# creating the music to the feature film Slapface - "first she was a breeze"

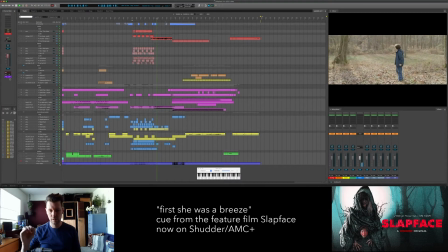12:33 There's the violin. The rumbles, of course. That bees synth that I love so much.
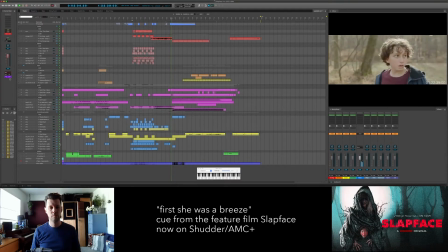12:50 That kind of build up to when the witch grabs him. Now this next cue you'll notice is very important, why I chose the instrumentation. I knew the kid was going to scream because I heard it in the movie in the rough track, so I wanted to make room for that scream.
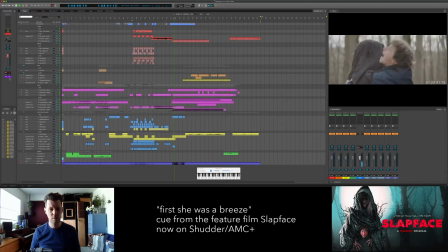So he's kind of an upper mid-range, maybe a upper mid-range, and I chose a very high-pitched.
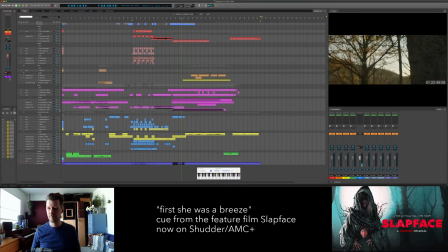13:22 Again, it's that bees synth, but it's the high version. Now it sounds like bees or crickets, actually. Now the important shift here, because we have him going into the building, where it's kind of what's going on. Then he sees the witch, he gets scared, he gets a jump scare. Then it's a chase scene. Then it's a dizzying what's happening next scene. And now it's going to go into this, the witch isn't bad. She might be good. I don't know, but I'm not going to run away anymore. But I do a shift and I have these lower tones coming in. I chose very warm layers. It wasn't like, here's the harmony of this part. It's like there's a lot of dissonance and there's a lot of non-harmonic stuff here.
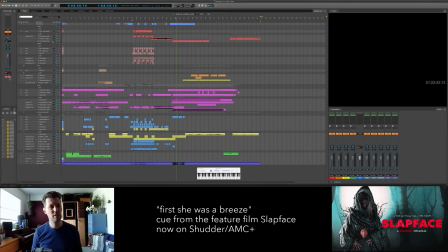14:02 It's not exactly noise, but it's not exactly completely together in a chord or whatnot. And I'm going to play you this cue without the apprehension sounding santur, which is the hammered dulcimer.
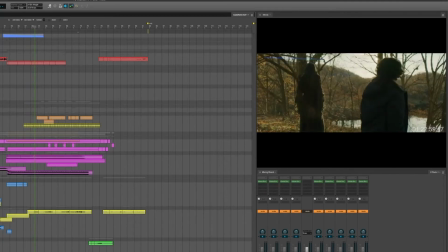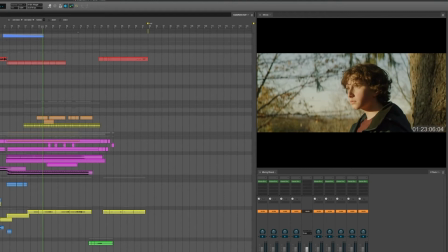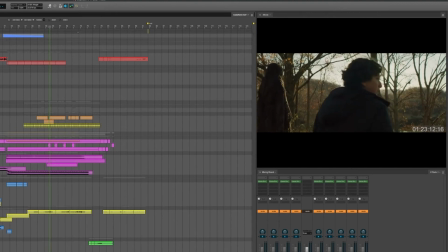So the layer I'm very proud of, but that I kept on pushing towards the bottom, is this guzheng, which is a Chinese stringed instrument. I love the feeling of peace it brought throughout this part of the cue, especially because Lucas is warming up to the monster. So all the high pitch stuff goes away and the low pitch starts coming in, and you have a warm feeling of maybe this is okay. But I didn't want it to be he's just accepting of the switch immediately,
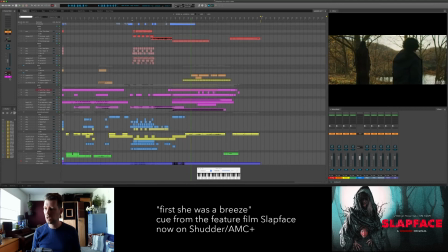15:13 but he clearly in his eyes right here is kind of coming around to this, which might be a friend. So the 4-string dulcimer I used at the beginning, I bowed with the cello. This one I hit with the hammers because it's called a hammered dulcimer.
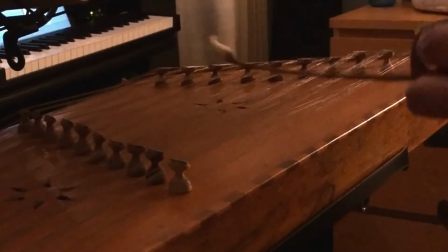15:29 It's an Iranian version of it. And it's providing the apprehending melody to it all.
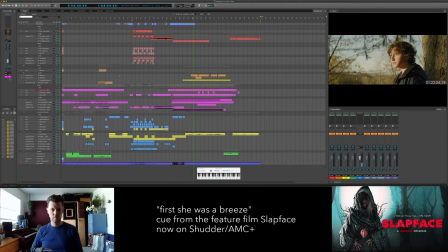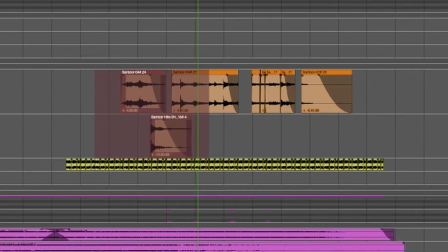Now, one thing you'll notice is that there's actually another note going on here.
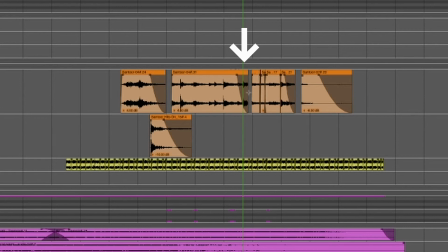16:05 Often, when I play something or record something,
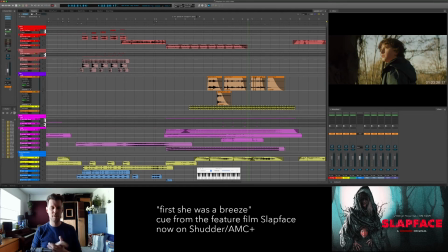16:10 I have this kind of dance where I add a lot in, take some out, record it, take some out, record it again, and then at the end of the cue, I'm like, it still needs to be pared down, but I've put all my recording stuff away. The Santoor is out of tune at this point.
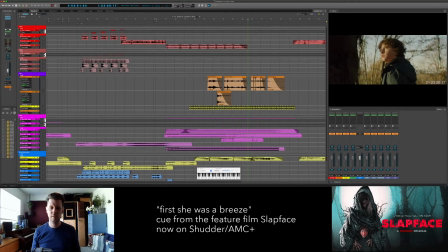16:27 So I just try to edit the sound waves, the sound bites instead. So that's what you're witnessing here. So I'll show you the hidden notes of Slapface.